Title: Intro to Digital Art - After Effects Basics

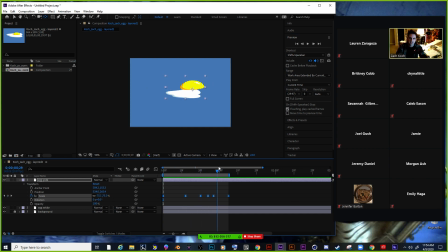Next, what I want to do is, whenever this is scaling down, here's the problem where they're separated from each other. So I want to have the egg yolk kind of stick to the egg. I can do this a few different ways.
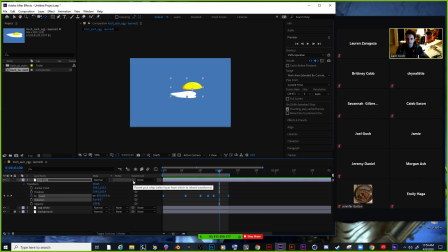One, I can parent and partner these things together, which I'm wondering if that would work well enough. I'm gonna try it.
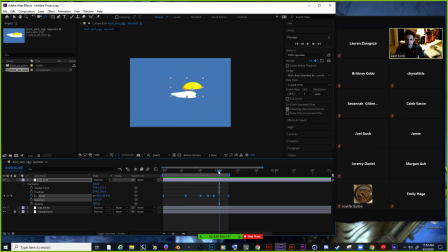Yeah, never mind. So what I just did was a parent kind of partner thing. It's these little curly cues. If you click and drag on those and you drag it to another layer,
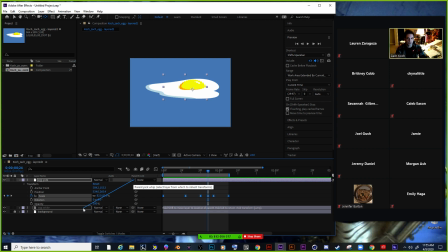that means that this egg yolk is going to be connected to this egg white layer. And you can do this infinitely with however many layers that you want. But that's how, let's say you have a character and it has like arms, legs, a torso, and a head.
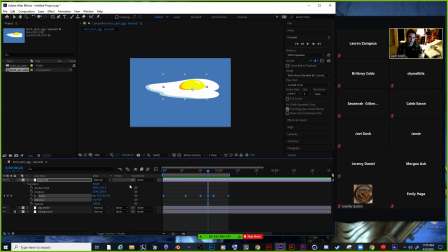You can have those in separate layers and then parent and partner them all together. So then they all, if you move the body, then the legs and the arms kind of move with it too. But we can kind of do that later. With this, I was just kind of hoping that I could keep it in the same spot. But okay.
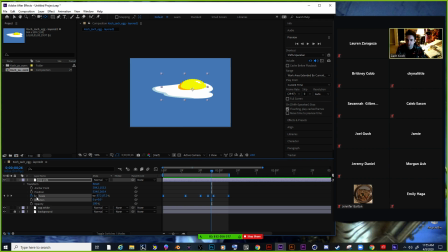So what I'm going to do is I'm going to work with position. I'm going to set the little timer. I'm going to click that. I want to keep it in the same position there. And then I'm going to kind of keyframe this so it goes down.
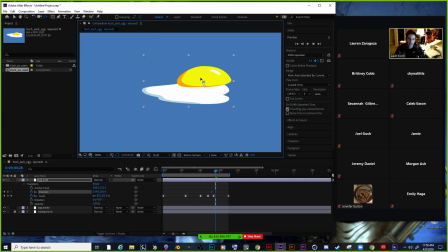I'm actually going to just do this by hand where I'll lock this.
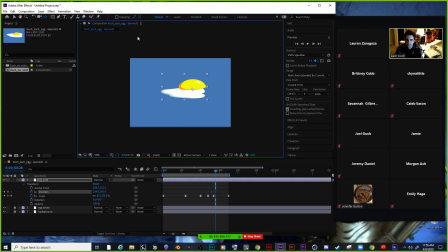Wait, I need to have I wasn't on the right tool. Okay, so I want this to move along with the egg white.
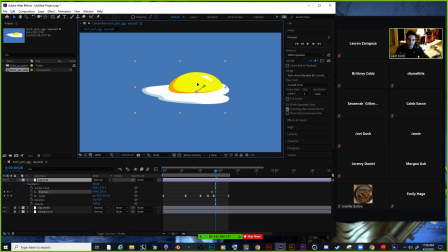I'm going to take this, I'm going to drag it and kind of move it here just by hand.
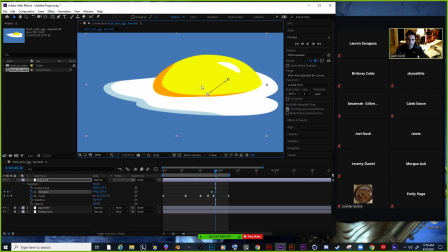And you can see there, whenever I drag it, this little thing appears. This just means that that's the path that it's making from one position to another position.
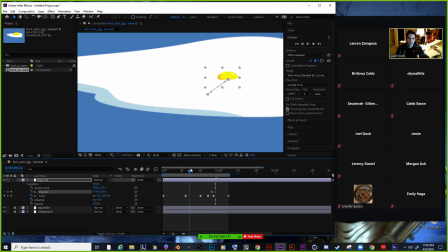Whenever we look at this,
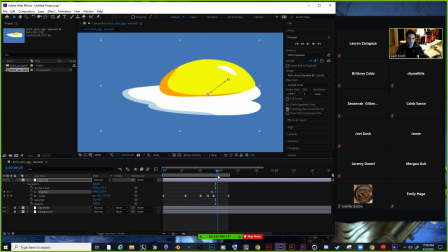it looks a little awkward because it like starts beelining right there, just right towards the middle.
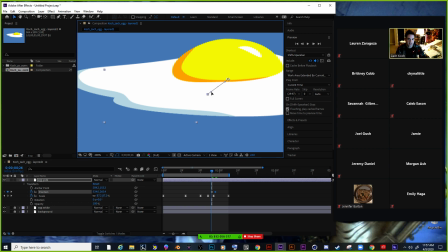So what I can do here is like kind of easy ease this as well by kind of curving that slightly.
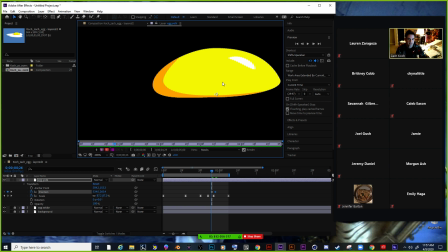Oops.
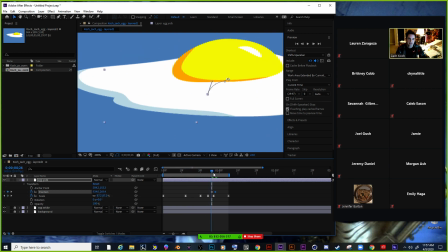And whenever I curve that, whenever it goes on that path, it is a little less awkward than point A to point B. I'm gonna do that. Okay.
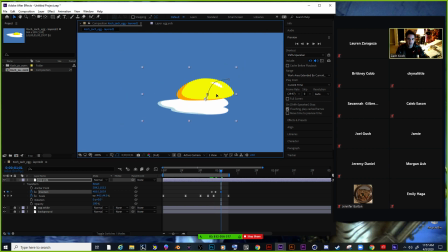Getting pretty small here.
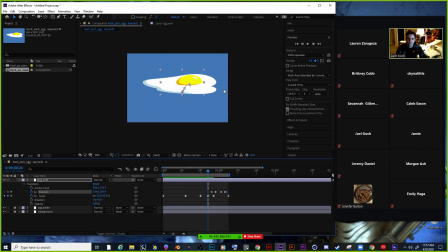It's funny. All right. Let's check our animation. So it feels a little weird in one of these parts,
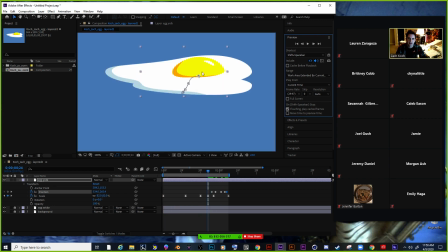I think because it is kind of doing that path in a strange way.
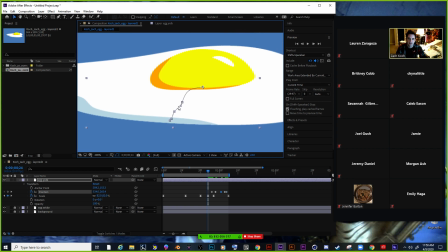So what I might do is just adjust this slightly where it makes a more naturalistic looking path.
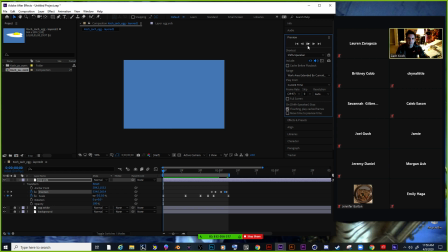Okay.